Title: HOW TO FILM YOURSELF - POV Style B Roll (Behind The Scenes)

Hey, how's it going? My name is Jussi and this channel is all about filmmaking tips and tutorials and camera gear. A week ago, Peter Lindgren made a video called POV B-roll Challenge, where he basically challenged us to make a video where we film ourselves by ourselves from a POV angle. and I decided to participate in that challenge and also make my own video with my own style but kind of emulate that same cinematic look that Peter has okay guys so here's the scene it's
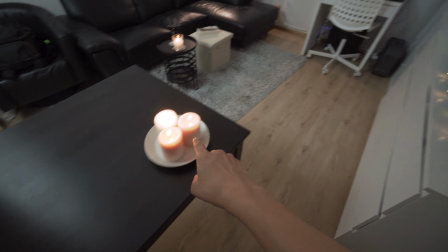our living room and here's a couple of candles and whatever this thing is called
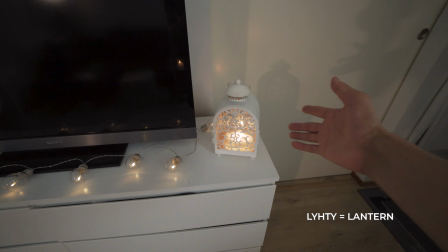in English but we have a candle there it was actually my girlfriend's idea and
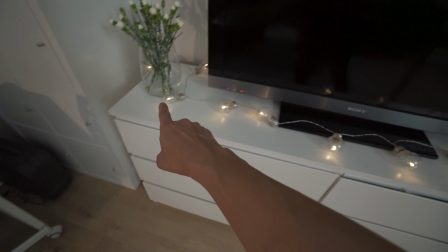here are these cool lights which were also my girlfriend's idea to
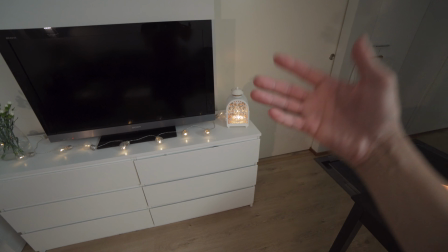sort of like enhance the candlelight mood that I wanted to incorporate into this
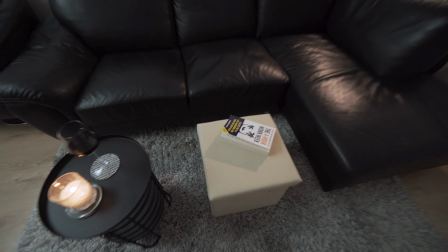scene and then here we have a book that I'm gonna use in the scene
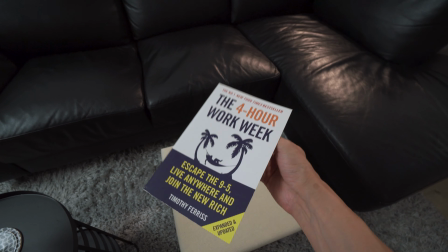it's the four hour work week if you haven't read it I highly recommend it then
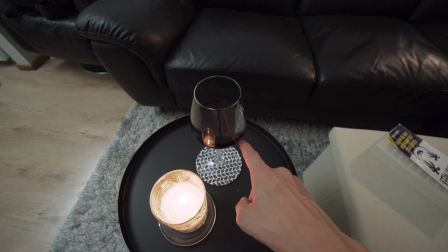another candle some red wine and here's my friend Claudio's
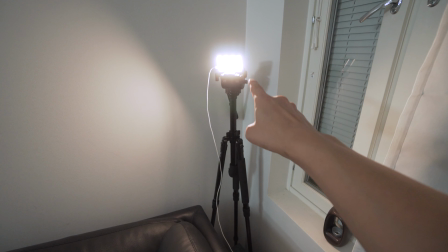tripod that I'm borrowing and here we have the Aputure MC
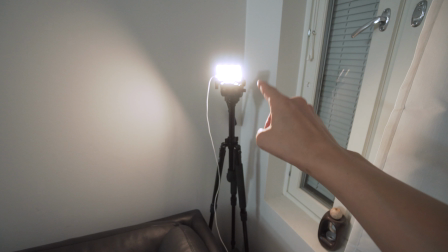light that I set to around 3200 Kelvin
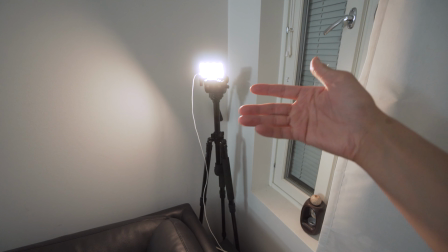which is as close to the candle light temperature that I could get
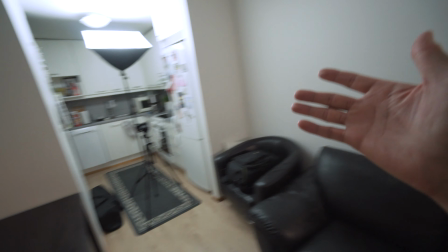it and then here's my behind-the-scenes
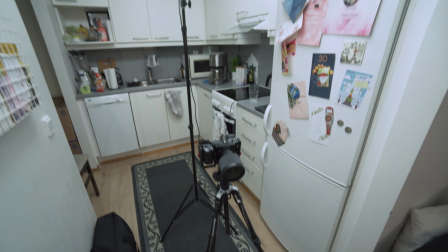behind-the-scenes camera and my
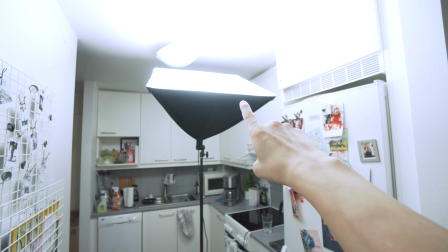very budget but practical newer light and
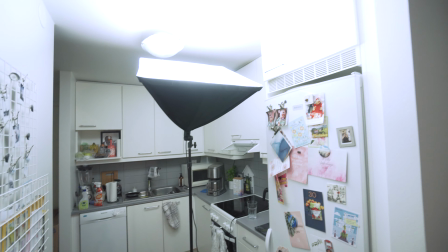this cost around $70 on Amazon and they actually include two of those and I pointed to the ceiling
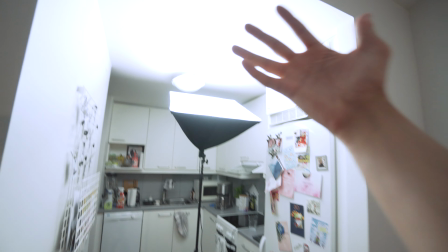so it will sort of like softly reflect from the ceiling to the living room because I didn't want any harsh lights
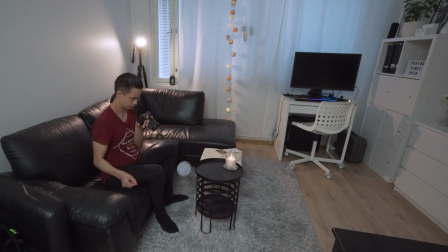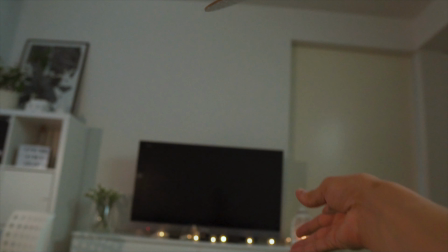In Peter's video he's using his Sony a7 III full frame camera with his Sony G Master 24mm f1.4 lens now to get that same cinematic look that Peter has and to get as close to the look that he has I'm using my Sony a6500 with the Sigma 16mm f1.4 lens now because this is a crop sensor camera with a 1.5 times crop it makes this lens equivalent to 24 millimeters on Peters full-frame camera which gives this same cinematic look and feel to it. The good thing about this lens is that it's wide enough to get those detailed close-up shots but it doesn't distort the image too much.